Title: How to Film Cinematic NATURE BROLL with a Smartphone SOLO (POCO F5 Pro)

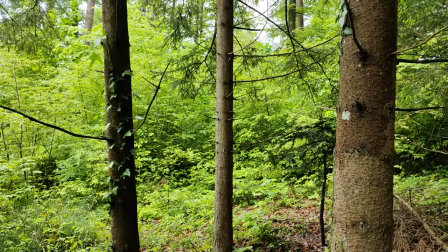[7:04]
So when I do this sideways shot it's going to have again that same kind of depth and to make it match with the shot of the leaves
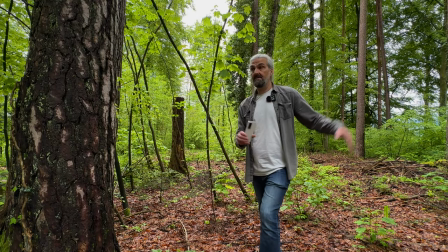[7:11]
I'm going to go in the same direction so it's left to right so again I want to go left to right and then fade from the
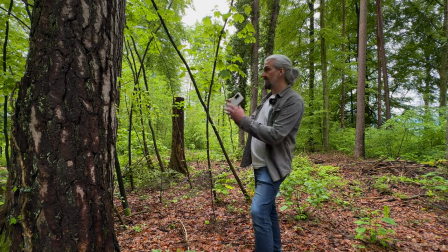[7:16]
left to right tracking shot of the leaves to the trees so let's get this shot so I
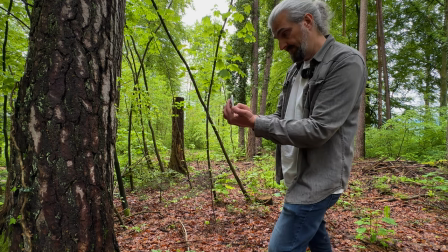[7:22]
think we will lock focus on this tree and so
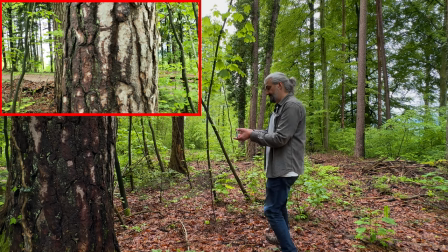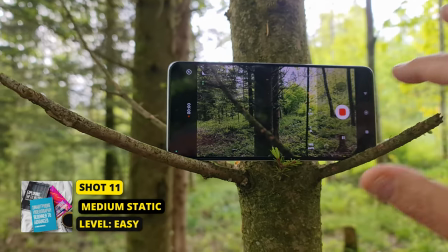[7:34]
for this shot it's just going to be a static medium shot of me walking through the trees and I found a couple of branches where I could just rest the smartphone. So to end my little story what I want to do is to shoot myself walking out of the sort of darkness of the forest that we're in now into this bright area over here so I'm actually going to set the Poco F5 Pro to Pro mode so that I can control the exposure.
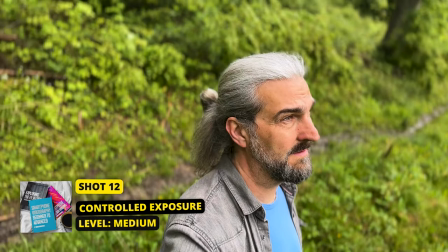[8:04]
For this shot I actually want to blow out the highlights.
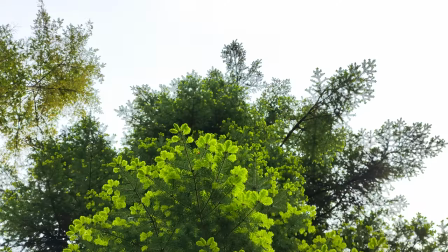[8:06]
I want myself to disappear into this kind of brightness and that will be a way to end the story like I've now left the forest so I'm just going to prop the phone against this little tree and film the other side of here as you can see on the edge of the forest
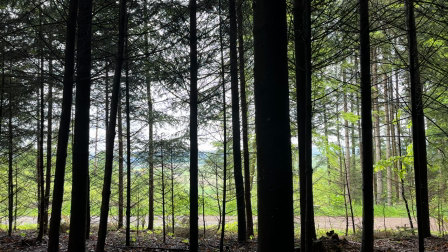[8:22]
where there's a little road but when I use the iPhone which is what this shot is you can see that the dynamic tone mapping is actually evening out the exposure and I don't want that normally we don't want the bright areas to be burned out but for this I actually do for creative
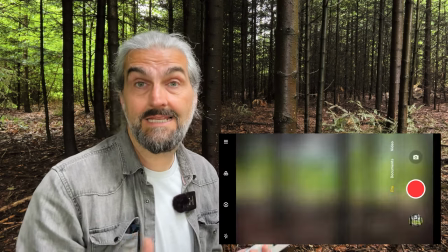[8:36]
reasons because it's going to be telling the story of me leaving the forest.
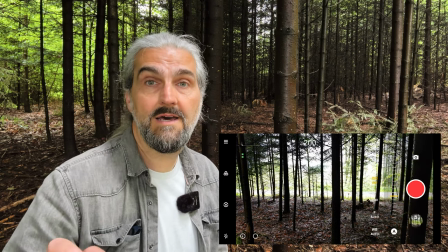[8:40]
So I'm going to use pro mode and I'm going to blow out those highlights properly against the tree and let's see what it looks like.
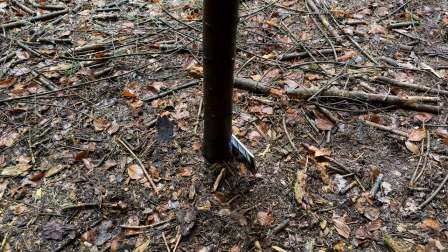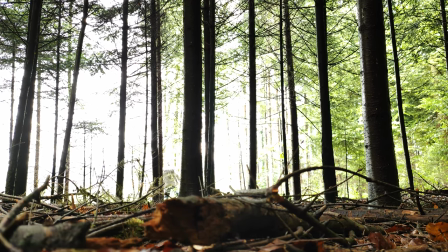Okay so I'm going to head back edit all those shots together with some music, colour grading and some sound effects.